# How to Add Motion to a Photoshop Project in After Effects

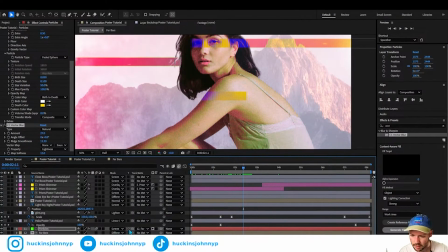I like that a lot. Now I'm wondering, do I even set this on a mat or no mat?
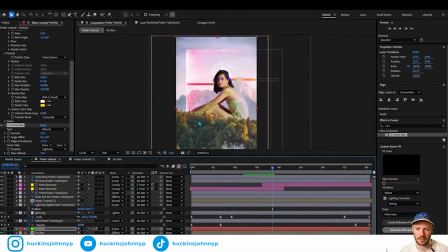And I just let those particles fly. The only problem is I do want it to stay behind this layer. And so instead I should set its far bokeh to be the mask. And then far bokeh stays on. And so it's only behind her.
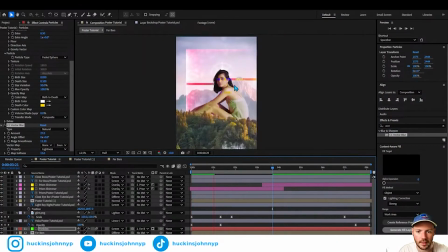And then those are the particles that are flying out. I think that looks really cool, but it doesn't ever come in front, right? And now just to loop it, we do the same exact thing we did with the other one, right? So particles, this is what we do. We go
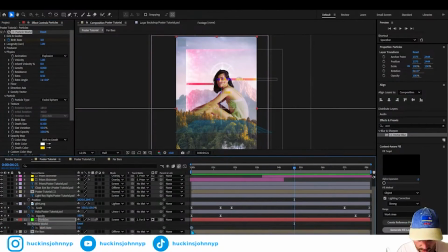birth rate, boom, you take this to here, take this back 1 second, right? To there, take this like this, bring this back to here, come down here, 1 second.
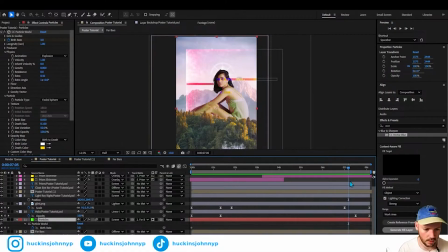So we go 7, 5, 1 second before close. We go birth rate set another keyframe. And then at the very end, 8.5, we go birth rate 0. And then what we do is we take this. So this should be birth rate 0.
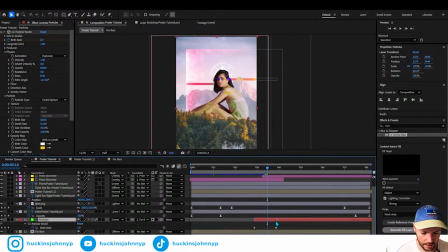And then with that 1 second, we can go Shift D or Control D. And we can now put these at a different kind of collection here. And let's see how that looks. And that should be just a perfectly looping kind of section of particles flying out.
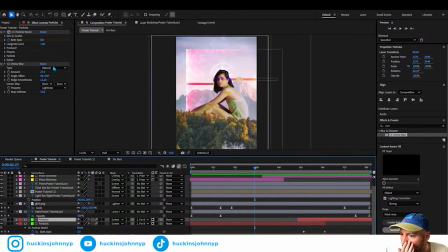And the other cool thing is you can make these particles look really cool. Like it doesn't have, right now we have this vector blur on. Right now, let's go down to our particles. Let's change these to, instead of white, I think white's cool. Let's set them to like a pink close, pink death. And right now it's on screen.
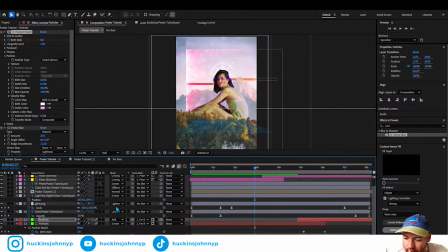We'll just do add, or we could honestly just leave it at normal. And I'm not seeing the vector blur that I really wanted. Let's take the velocity down, physics velocity to like 50%, so that it's more like a little bit slower, right?
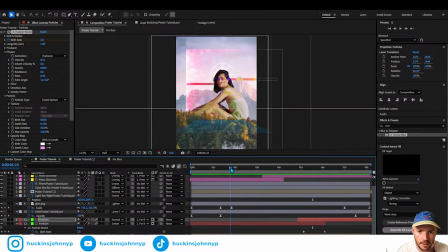Birth rate's pretty high, but it's a little bit slower. But now we can kind of go into this vector blur. The size is 0.5, dot size is 1. I almost want these to be like, I want them to get smaller.
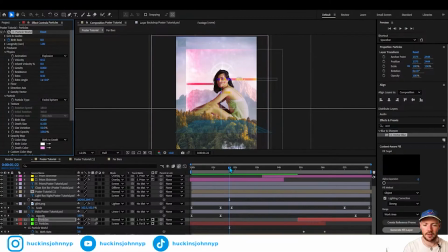Set them as 2 to 1, so that they're getting smaller as they shoot out. And then size variation we'll set at 20%. I really want them to be kind of similar. Now this vector blur though, amount, is this not on? It is on. Oh, this is only on this top one.
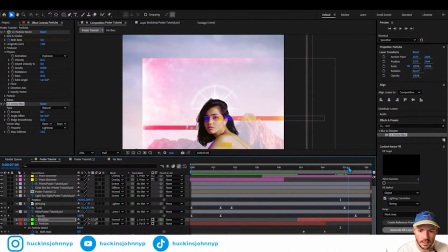Okay, that's fine. Let's go here and let's look at this. See, look at what's going on in her head. This is what I'm talking about.
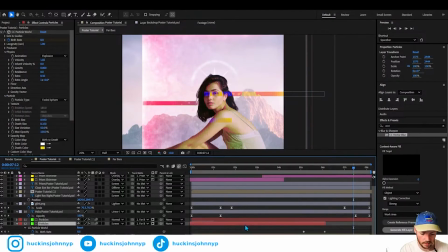What we can do with this is move this here and delete this one for right now, because this is the one we're manipulating.
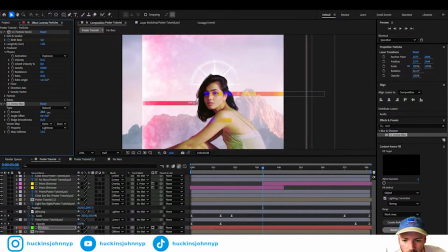And I really want to take this vector blur up or down. No, up for sure. And then ridge smoothness. Yeah, something more like that. I think that looks really sick because it really kind of connects them together into these particles. But then right now it's on normal. Try overlay. Yeah, see, that's more like it.
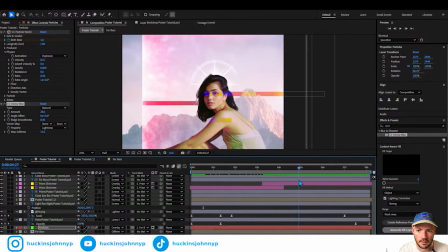Like it's almost fairy particles that are like falling out of her head, right? And then with this we can totally manipulate this. So we just delete that one. We take this back. We go U, and then right here it's going to opacity.
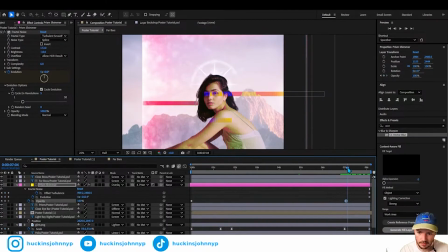Take it back 1 second. 5 frames. Boom. Right here it's going to be opacity 0. Boom. And then now when I'm manipulating this, we can come into fractal noise. We have turbulent smooth. Let's go smeary. See, this is really cool. Where it's like super cloudy.
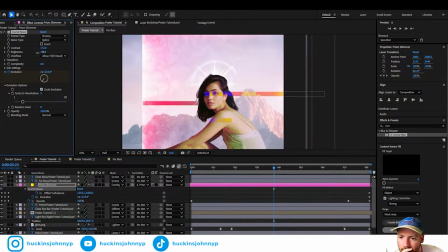And then take that brightness down on it so that it's just a small effect, right? Take the contrast up, and I want it to be more than that. So we'll take the contrast down, take the brightness up, allow HDR results, spline, soft linear.
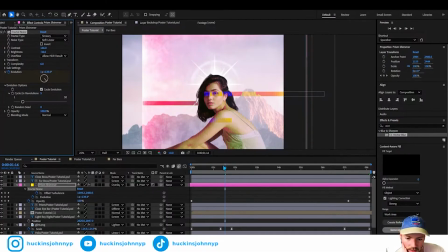That's a little too heavy.